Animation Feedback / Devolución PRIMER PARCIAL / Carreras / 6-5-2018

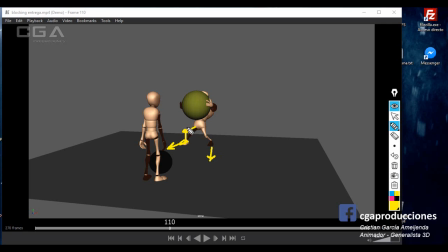132:04 Para que una patita apunte también hacia allá, otra hacia acá, quede más natural. Y para que no quede esto, siempre digo, frente a cámara que queda mal, ¿sí? Siempre tratar de lograr que se note el perfil de las cosas.
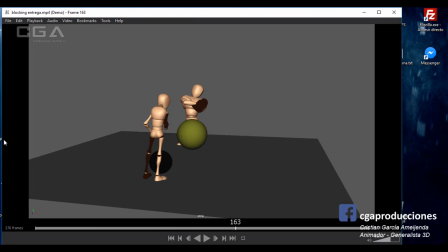132:18 Bien, vamos a ver el spline, ¿sí? Porque el blocking me gustó.
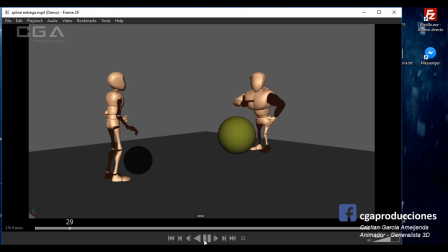Bien, se entiende la historia. O sea, el staging está bien, ¿sí? Cada personaje tiene su momento.
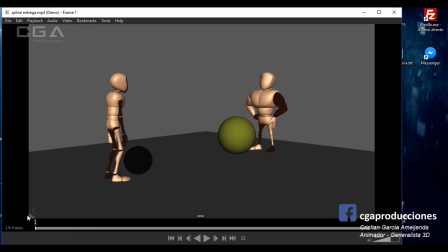132:40 Pero está muy rápido el resto. Digo, fíjate que acá al principio pasa que los dos personajes se están moviendo al mismo tiempo acá. ¿Sí? O sea, los dos levantan los brazos al mismo tiempo. El espectador ahí no sabe a dónde mirar. ¿Bien? Me encanta esto, la idea del desafío, eso está buenísimo. ¿Sí? Pero está muy rápido esto.
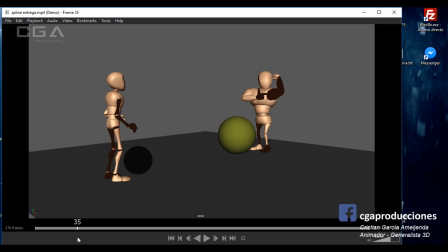133:01 Y es raro, ojo ahí, que el cuerpo se vaya para atrás y el hombro de golpe está casi en el pecho izquierdo. ¿Sí? Eso quedó medio raro la pose ahí. Viéndola en esta perspectiva me doy cuenta. Está muy rápido esto, ¿sí? O sea, el cambio ahí lo noto muy, muy rápido.
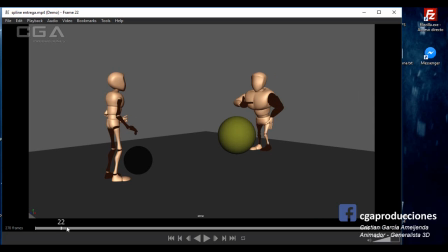133:23 Y aparte, o sea, puntualmente lo que me estoy dando cuenta es que no me molesta este cambio, ¿sí? O sea, la velocidad. Lo que me molesta es que todo tiene ese timing, tipo. Es como que va todo siguiendo un ritmo y no tiene cada cosa la pausa que se merece.
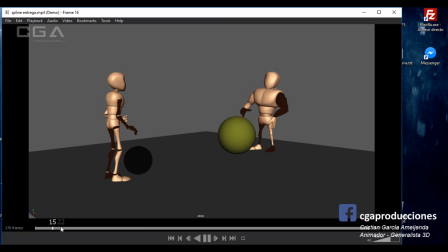133:43 O sea, yo lo que haría es, señalo, ¿bien? Yo me señalo el músculo y me quedo un cacho ahí en el lugar, me doy besitos en el músculo, me muevo un poquito, ¿sí? Mientras ahí hago actuar al flaquito. Una vez que termina eso y que el espectador entendió, ¡pum!
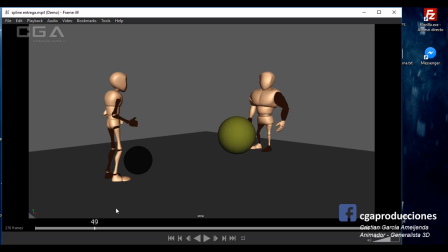134:00 Me pongo derecho. Un segundo, respiro, ¿sí? Tum, tum, camino, me planto, voy a levantar la pelota, doy un segundo al espectador para que entienda.
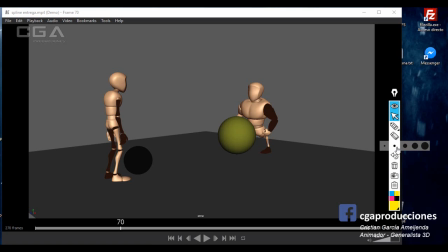134:11 Ojo acá, que te quedó mal la rodilla, ¿sí? Te quedó la rodilla para el costado y el pie para adelante, ahí se estaría quebrando todo.
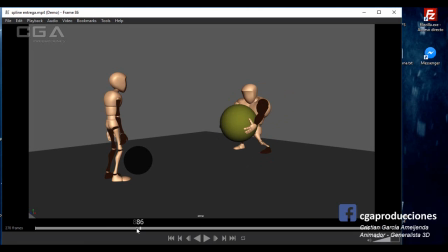134:19 Un segundo, ¿sí? Ahora, levanto, dale un segundo a que agarre, que haga un poquito de fuerza, aunque no le cueste, pero que haga un poquito de fuerza. Mantengo, tiemblo un poquito y después, ¡pum! Suelto. Suelto, lo miro. Ojo ahí la colisión de la pera con el pecho.
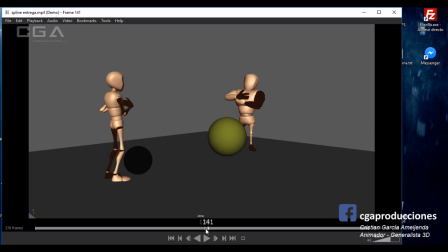134:39 ¿Sí? Y le digo, bueno, ahora te toca a vos. ¿Bien? Y me cruzo de brazos. Eso. ¿Sí? Le falta mucho laburo a eso. Le falta laburo al timing. Porque, repito, te queda como. Fíjate que si vos ponés como un. Mirá. Tac, tac, tac, tac,
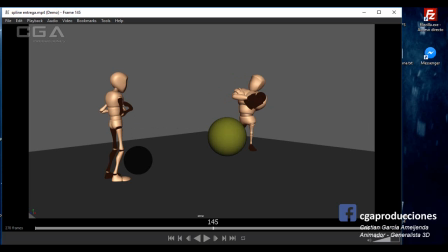134:59 una acción atrás de la otra y no tienen el tiempo que se merece cada una, ¿sí? Falta laburar esas pausas. Las poses están muy bien en general, excepto esa que te marqué de la rodilla, alguna de la pierna, pero nada más. El de la izquierda juega muy bien con eso acá, con la tensión de, uy, uy, uy, uy, ¿qué voy a hacer?
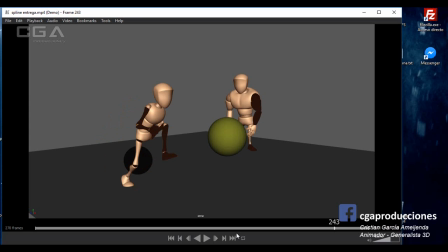135:15 ¿Qué voy a hacer? ¿Qué voy a hacer? Y sale corriendo. Sale corriendo un poco rápido, ¿sí? No se llega a entender porque aparte queda ahí, termina ahí la toma. O sea, hubiese estado bueno que salga corriendo y termine de correr hasta el final, o sea, que salga de cámara. Pero una cosa importante, mira.
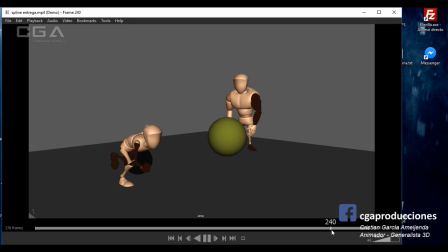135:37 Acá, ¿sí? La pose de corrida, o sea, trabajaste mal los brazos. La corrida es igual que la caminata en ese sentido. Nunca el mismo brazo. Vos tenés brazo izquierdo, ¿sí? Pierna izquierda, no. Si la pierna izquierda está para adelante, el brazo izquierdo va para atrás. Siempre cruzado.
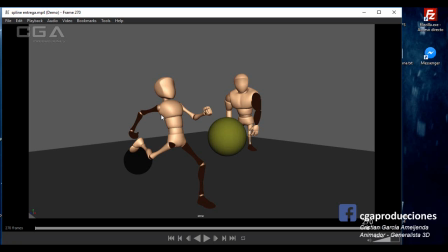135:56 Igual, igual que la caminata. Eso. ¿Bien? Y acá, lo mismo que marqué también a los demás chicos es, fíjate que estás pasando de esta pose a esta todo al mismo tiempo. Dale un poco más de destiempo. Que llegue primero el torso, después la cabeza, después un brazo, después el otro.